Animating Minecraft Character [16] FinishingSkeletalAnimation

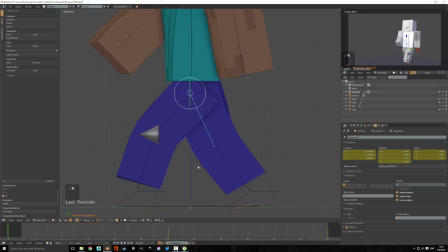0:00 times after. Now let's start copying the animation from one leg to the other one. For the second step, pay attention that I'm only selecting the IK controller for the feet because this is for the legs,
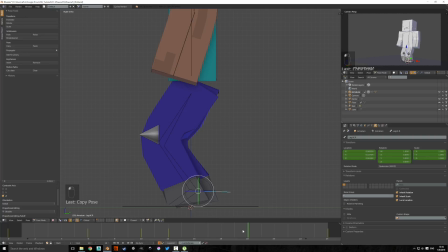0:16 because this is the only part that is animated here right now. And I'm going to copy the 6th frame and flip paste it to the 18th, right? Because this is the middle for the second step.
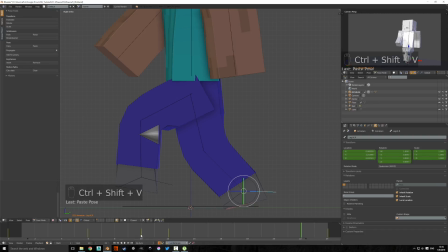0:34 And the shortcuts are Control C for copying the frame and Control Shift V for flip paste. Basically, when we copy data from the left foot and paste it on the right one at that other frame. And doing the same for the pelvis.
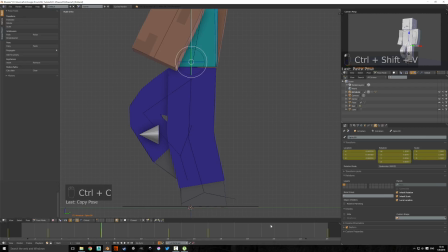There's a lot of copy pasting involved in creating a walk cycle because if you break the symmetry
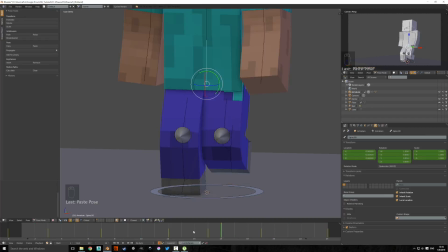1:06 when you don't want to, you're gonna get a character that looks like it's limping, and we don't want that. Not right now. It's starting to look nice.
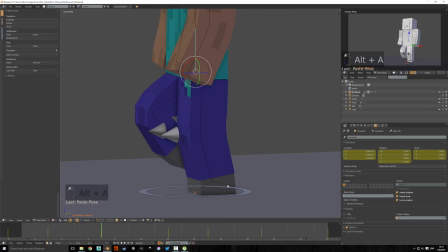1:17 If you look in the right top corner where I have this small view, continuing copying and flip pasting the
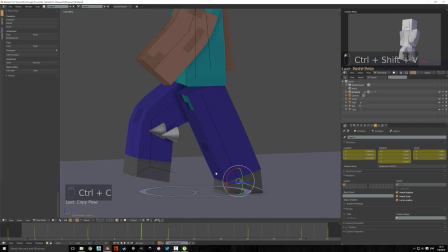1:32 keyframes from left foot to right foot and from right foot to left one in the corresponding frames.
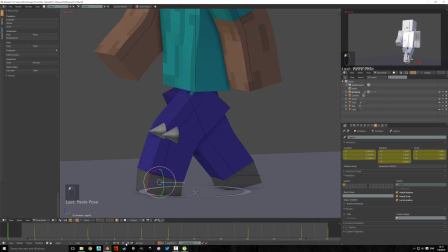Not bad.
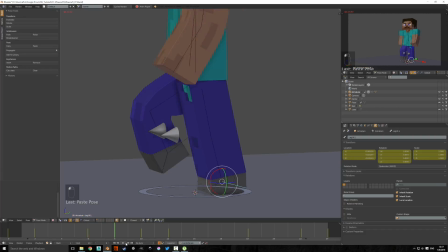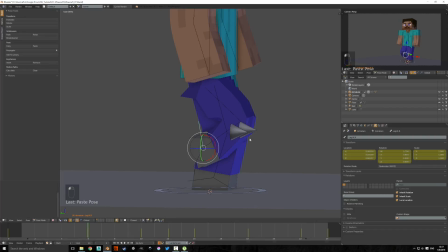And maybe we'll put the foot a little bit lower. Usually nothing in the body moves more than it has to.
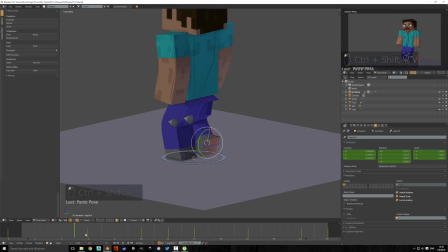2:27 Body is a very lazy machine.
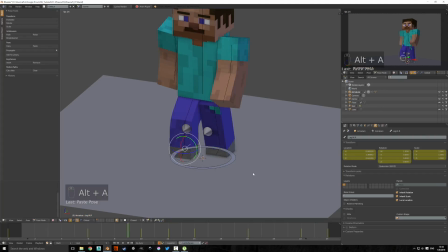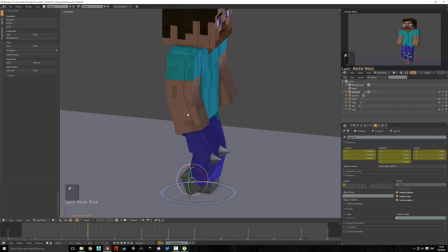2:44 And I think we can start adding in-betweens for the arms. The rule of thumb is that usually you're adding effects of inertia,
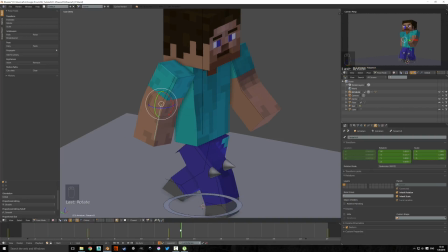2:54 and the forearm is trying to look in the direction of a previous pose. Like here, I'm bending it backwards a little bit, straightening the arm because the arm is moving from the back position,
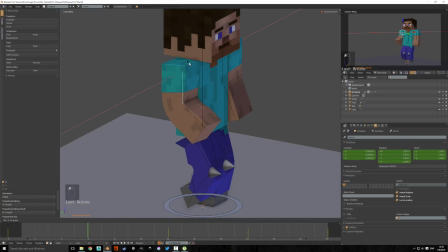3:08 and when the arm is moving from the forward position to back position, I want the arm to be a little bit forward, if that's making any sense. So we're getting that light wave-like motion.
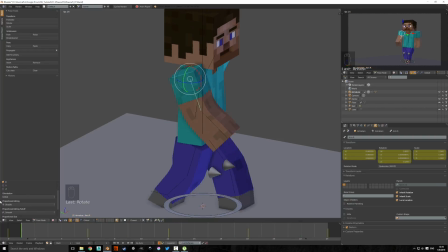I think that looks okay for the character, and we can start copying the animation from the right arm to the left one. So let's select 2 bones that make up the arm.
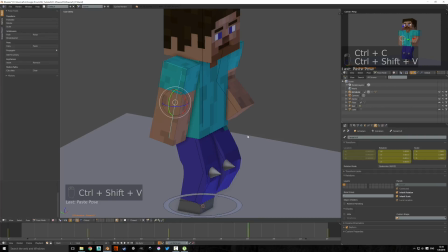3:38 Press Ctrl C and Ctrl Shift V to flip copy it, but on the 18th frame. And opposite, we copy from 18th frame to 6th frame.
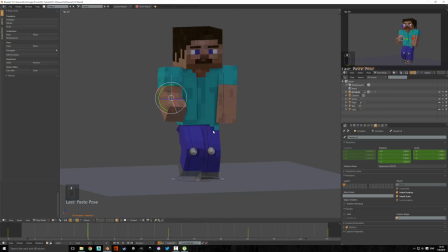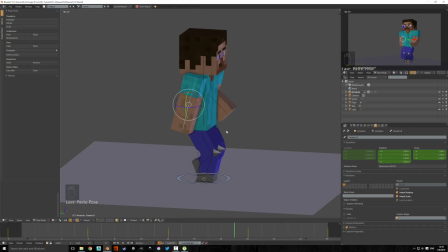3:58 And that looks good.